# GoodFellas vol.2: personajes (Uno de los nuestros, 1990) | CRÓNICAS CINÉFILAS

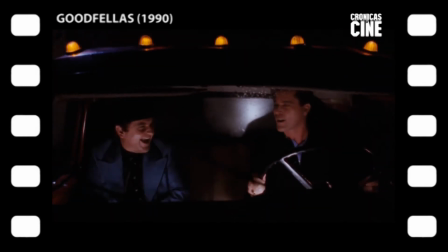8:24 Cuando meses después llegó la luz verde para uno de los nuestros, Ray Liotta fue su primera elección, aunque le costó convencer al estudio de que un desconocido era la mejor opción.
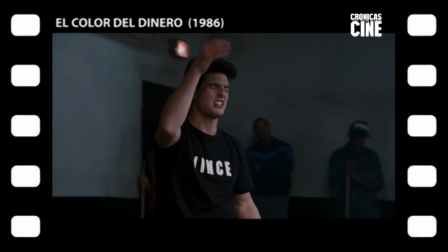8:33 La casa prefería a Tom Cruise que ya había trabajado con Scorsese en el color del dinero y que era por tanto una solución de conveniencia.
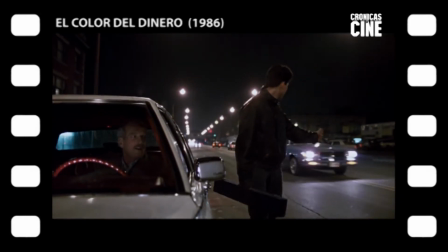8:40 Si Cruz hubiera mostrado más interés por el papel, probablemente habría acabado haciéndolo. Sin embargo, se impuso el criterio del director.
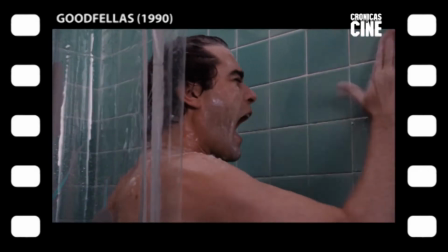8:47 En su momento pareció una lección extraña porque Liotta ni siquiera parece actor.
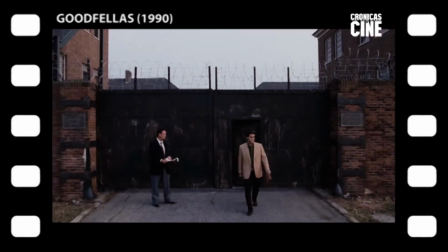8:52 Nunca más protagonizó una película realmente buena y toda su proyección posterior sale directamente de esta.
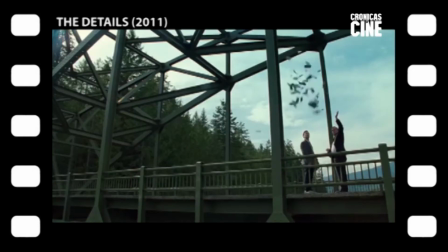8:58 Y de eso sí, toda una batería de secundarios memorables, algunos de ellos realmente para quitarse el sombrero.
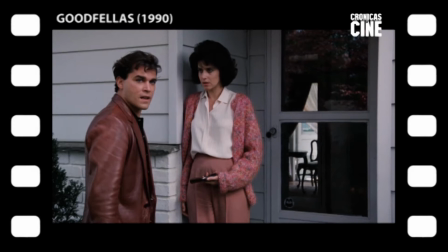9:05 Guapo pero inquietante, con una sólida presencia a un puntito reptiliana,
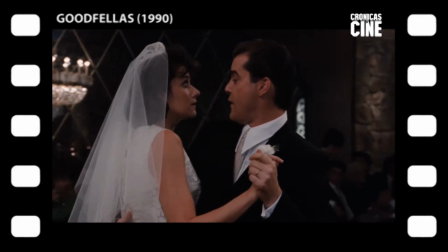9:10 Liotta y Scorsese se entendieron bien que Henry Hill era una versión corrupta del Príncipe Azul.
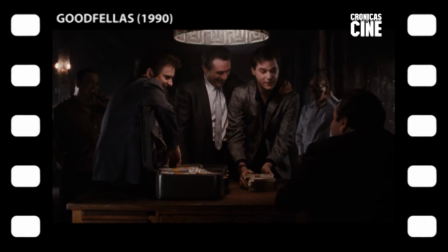9:15 Y a toro pasado, cuando juzgar es fácil y seguro, es indiscutible que Eliota era perfecto para el papel,
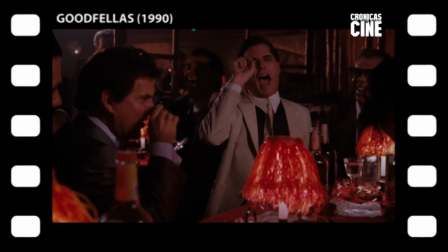9:21 uno de esos personajes que me es imposible imaginar con otro actor. Seguro de sí mismo, apuesto y bien vestido, dos detalles.
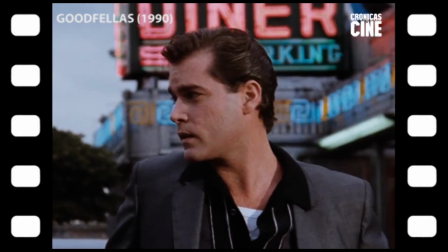9:28 Es presentado, uno, en el aparcamiento de un bar de la zona de carga de un aeropuerto. Henry, por tanto, es un soldado, un fontanero, un hombre de calle, lo que un miembro de la mafia llamaría un asociado.
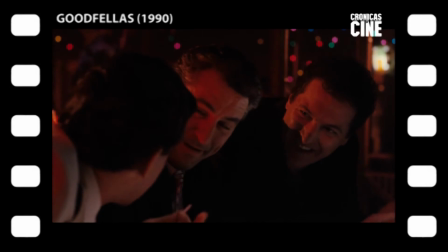9:39 Dos, junto a Tommy, su compañero de trabajo. Los personajes de Uno de los Nuestros son hipersociales, nunca están solos y huyen de la intimidad como de los impuestos.
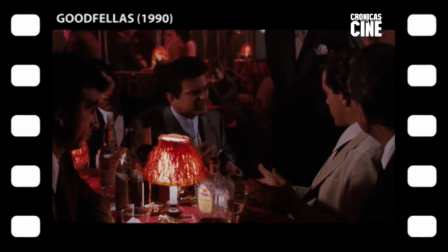9:48 Por eso siempre nos son presentados en actos de grupo, jamás en soledad. Más tarde exploraremos la faceta hipersocial de Uno de los Nuestros.
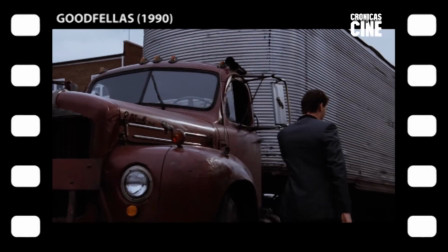9:55 Por ahora, Tommy y Henry roban un camión al estilo Conway. Tres, sin violencia.
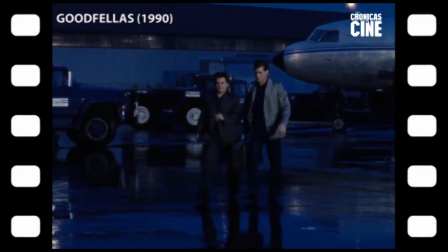10:01 Pura rutina. Pero en el fondo disfruta lo que hace.
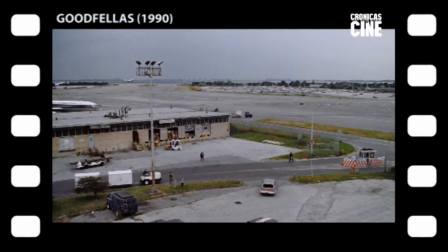10:04 Henry Henoff explica el saqueo sistemático del aeropuerto como un trabajo colectivo en el que están implicados sindicatos y empleados de todo tipo.
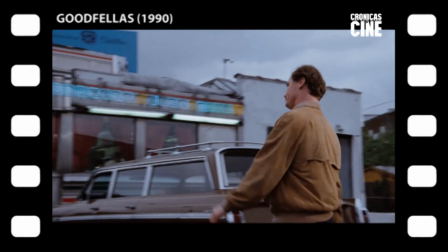10:12 Acto seguido comprobamos que el camionero está en el ajo.
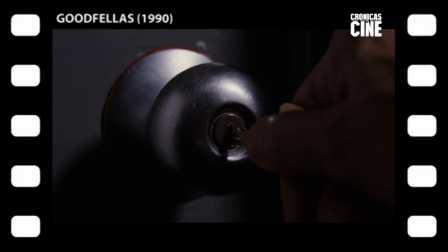10:16 La mafia cuenta con un ejército de pequeños y medianos asociados y cómplices, reforzando aún más la sensación colectiva, grupal.
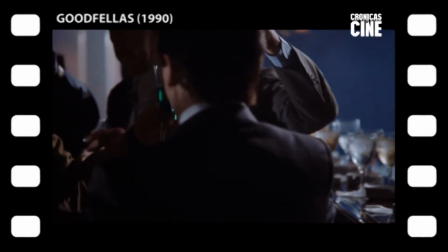10:23 No tanto una clase social como una tribu. Una sociedad dentro de la sociedad. Y llegamos a un plano legendario.
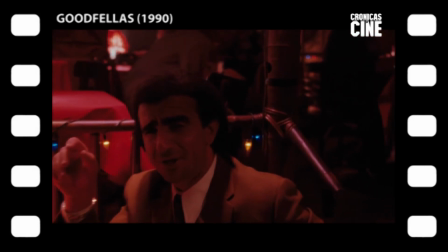10:30 Henry Hill nos somete a una experiencia inmersiva presentándonos a todo el mundo. Y si no parecen actores es porque la mayoría no lo son.
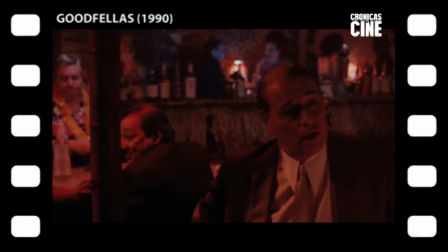10:37 Muchos figurantes y secundarios en esta escena y algunas de las siguientes son verdaderos gángsters.
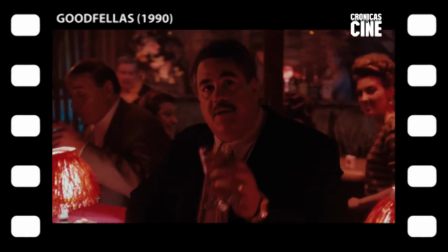10:42 Incluso Luis Epolito, que en teoría no era un gángster sino un detective de la policía de Nueva York,
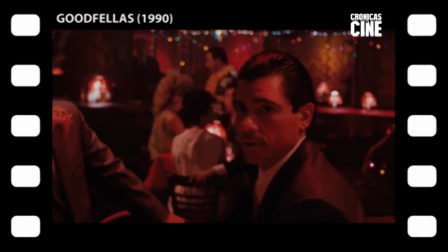10:47 años después del rodaje terminó en la cárcel por haber participado a lo largo de su vida en infinidad de delitos incluyendo varios asesinatos por encargo de la mafia.
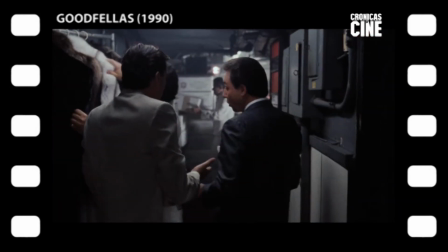10:57 Maravilloso paso por la trastienda del garito para meter la mercancía robada,
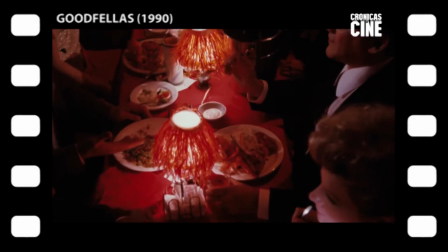11:01 ahí vemos a Pussy de los Soprano y pasamos a otra de las muchas cenas y reuniones familiares que veremos en uno de los nuestros.
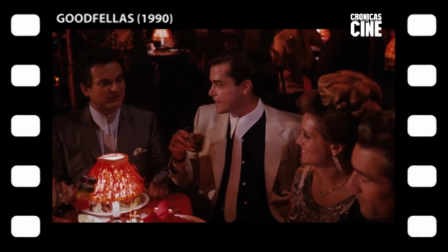11:08 En estos momentos la identificación de Henry con la mafia es total y por eso habla en primera persona del plural y no del singular
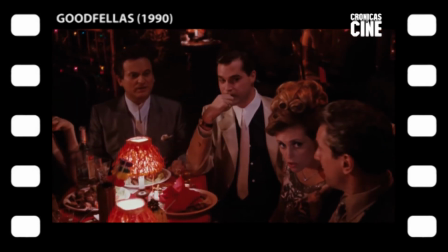11:14 para distinguirse de la gente normal de la que se habla desde la más absoluta superioridad,
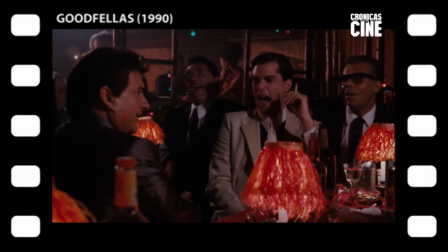11:22 como dioses del Olimpo riéndose de los mortales.
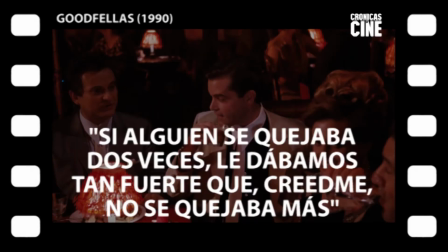11:27 Más violencia rutinaria y un pilar de la narración,
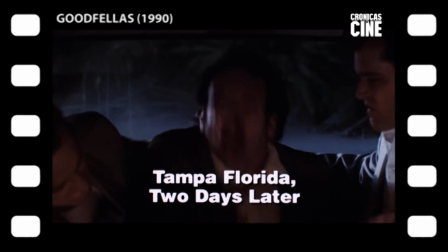11:35 el carácter rutinario y utilitario de la violencia.
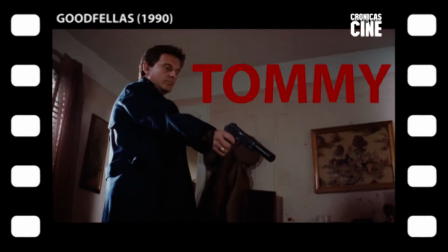11:41 Pasamos a la presentación de Tommy, una secuencia esplendorosa. Uno de los nuestros es también la historia de tres amigos.
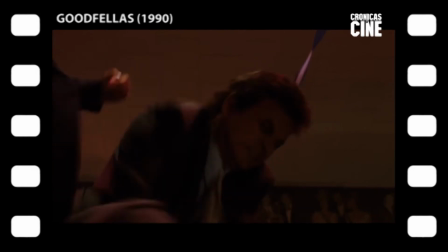11:50 Inolvidable Joe Pesci, Tommy es sin duda el que da más miedo de los tres.
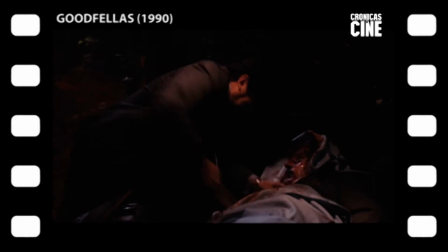11:54 Ya en el prólogo saca un cuchillo más grande que él y apuñala a un tipo moribundo mientras le pone a caer de un burro.
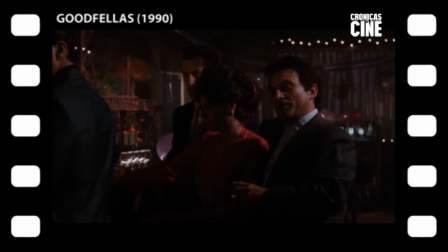12:00 Agente del caos, Tommy DeVito es un elemento imprevisible al que conviene no cabrear.
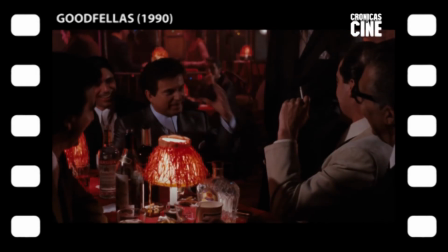12:05 Cachondo y lenguaraz sería el alma de la fiesta si no tuviera cierta tendencia a acabar la noche enterrando un cadáver.
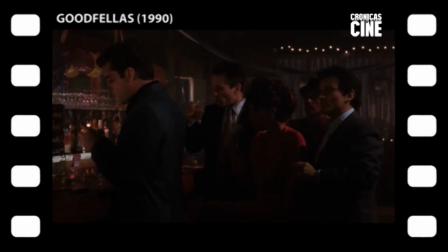12:11 Feo, bajito y peligroso, si discutes con este saco de complejos con pistola procura no recordarle su pasado humilde. podría no salir bien.
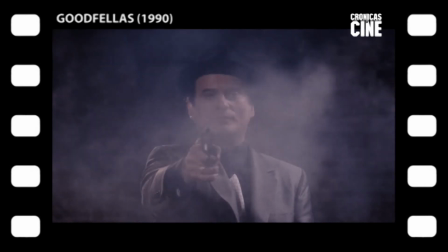12:19 Tommy tiene dos momentos clave los que sellan su condenación. El asesinato de Billy Bats y su propia ejecución.